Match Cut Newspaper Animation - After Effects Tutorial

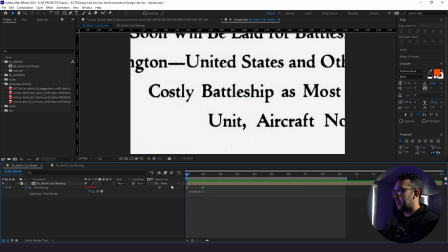It's really simple, and what this will do now is it will allow this to all loop out. And perhaps in what you're working on, you might have tons of examples. You might not even need to loop out, but just because we're working with 3 different newspapers is why I decided to do that.
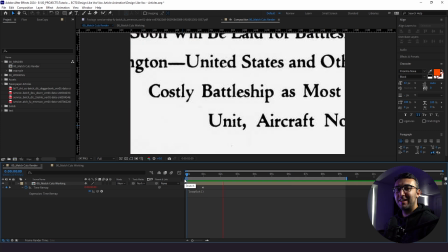So this is actually the first part in how to align all of your different newspaper article words for a perfect match cuts.
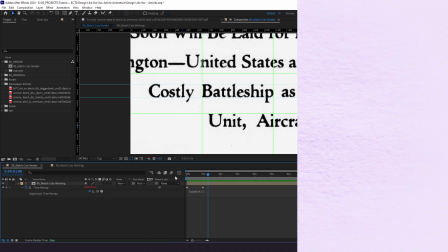So on to the next part. All right, the next part is the stylizing portion. This is probably my favorite part of doing anything related to this matter.
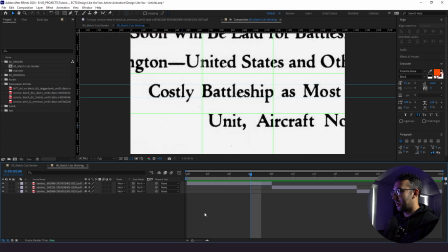So what I'm gonna do is go into our match cuts working folder, and we see we have,
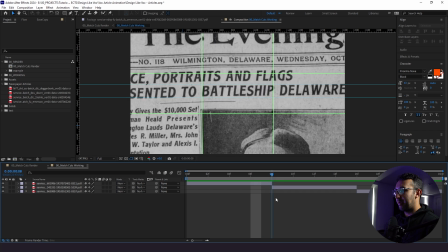you know, 3 very different looking newspaper articles, which as I mentioned before is totally okay.
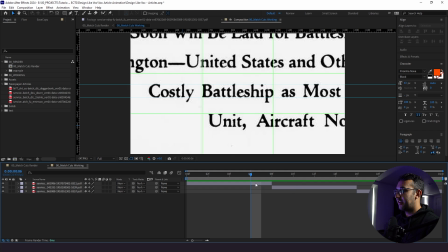But there is one thing I want to change, and that is actually the brightness and overall contrast of these.
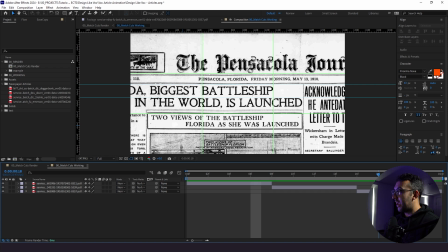So this is really bright. This first one's really bright. This last one's really bright. The second one, it's a little bit faint.
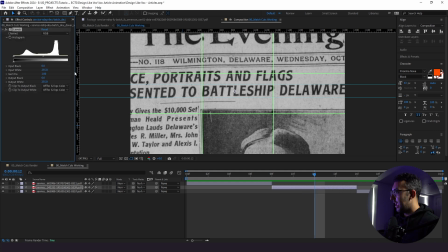So what I'm going to do here is add a levels effect. And then I'm going to brighten this up.
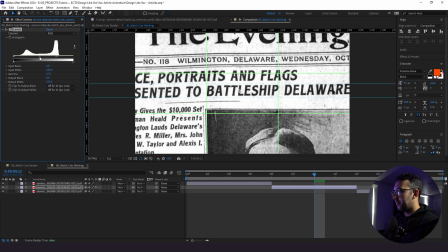And I might even make this a little bit more contrasty, yeah. So this is before, this is after, and this is just gonna make things look a lot more similar, and this will all make sense in a second.
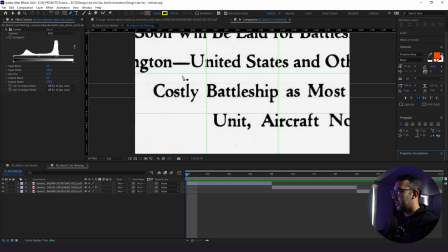So now what we wanna do is add our highlighter effect. So what I'm gonna do is click on our pen tool, and I'm going to drop our stroke down to, let's say, 20 for now. We'll leave the fill at nothing, and I'm gonna click here, hold down shift, and click here.
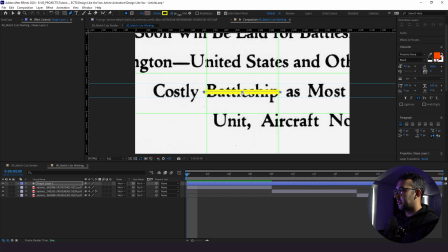All right, and what we're gonna do is actually bring up the stroke, bring it up, bring it up, bring it up. And I'm gonna bring down the opacity just to see how this looks right now outside all of these words.
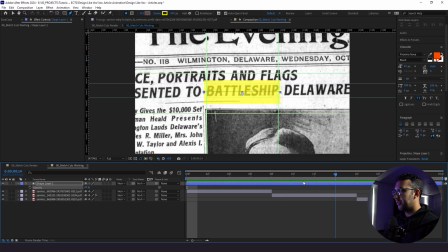So these two battleship boards actually look just a lot smaller in height compared to this first one.
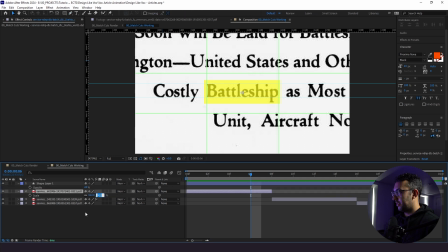So I might actually bring the scale down just a little bit as well. Yeah, that looks good. And then I'm going to shorten up the stroke.
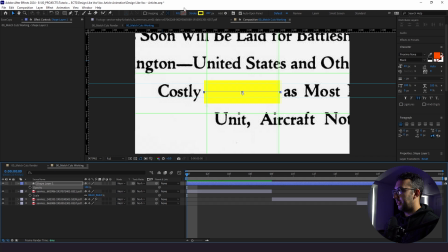Perfect. Now, in case you're wondering, this is the shade of yellow, like the hex code that I'm using and whatnot. You could use any shade. This is just the one that I'm using for this tutorial. Now, the next thing I'm gonna do is change our blend mode from normal to multiply.
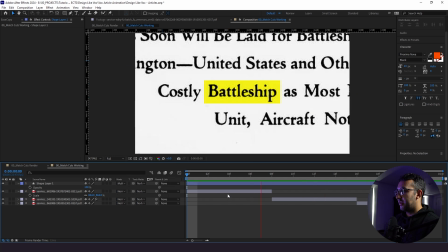Now we can actually see it and it looks like a highlighter, but like I said, there's still a little bit of spillover and I still wanna keep working on this. So I'm gonna just bring down the stroke a little bit more. Doesn't have to be perfect. I know that this letter P here, since it is lowercase, it's gonna be dropped off.
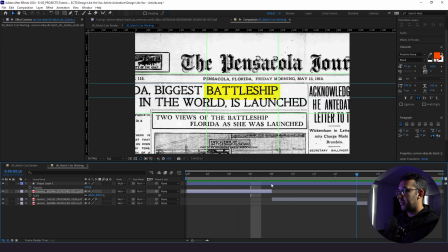It's not gonna be perfect, but once again, that's okay.
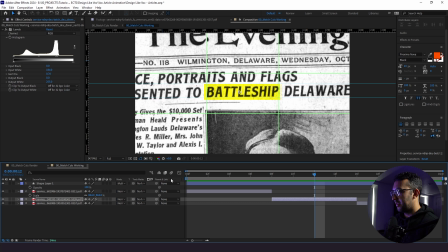And then this right here, I'm gonna bring this down a little bit to better fit within our highlighter, same with this one.
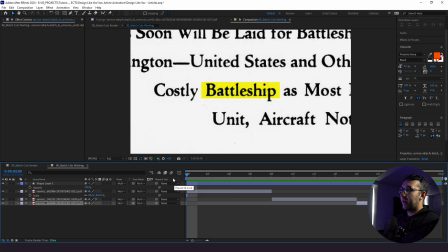Now what we need to do is actually stylize and then animate our highlighter stroke. So the first thing we're gonna do is we're gonna stylize it.
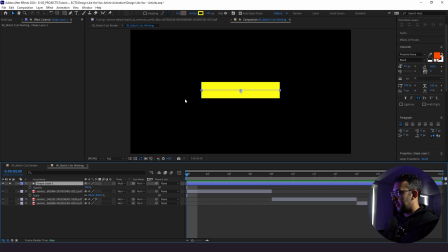And to do that, we'll just leave it on the actual layer for now, and we will label this highlighter. And then we will add a roughen edges. So right away you could tell this had some rough edges,
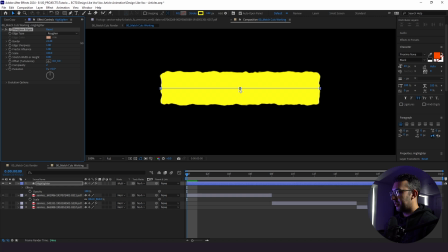but we're gonna play around with these parameters here and make it look like when you see like a marker being drawn. It's not always a perfect edge like it is digitally. So it's always imperfect.
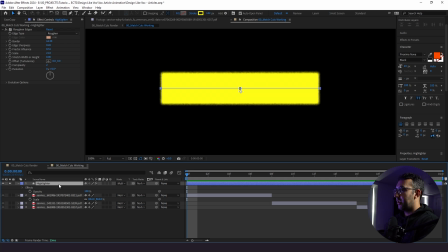And the next thing we're gonna do to stylize this is we're going to add a turbulent displace, because not everyone draws perfect lines. And as you can see right away, this looks really weird. So we're gonna make this look a little bit more straight, but not perfectly straight. So I'm gonna bring this down to, let's say, 10.
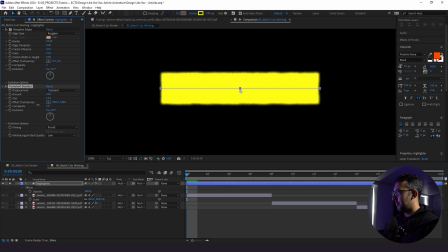And then we're gonna bring this amount to, let's say, 44.
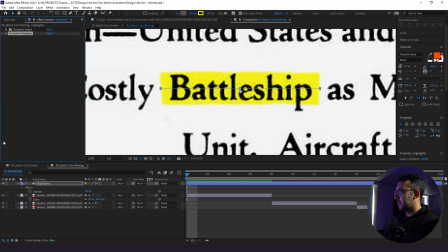All right, this is looking better before the effects, and this is after. So it's super subtle, but it does make a big difference.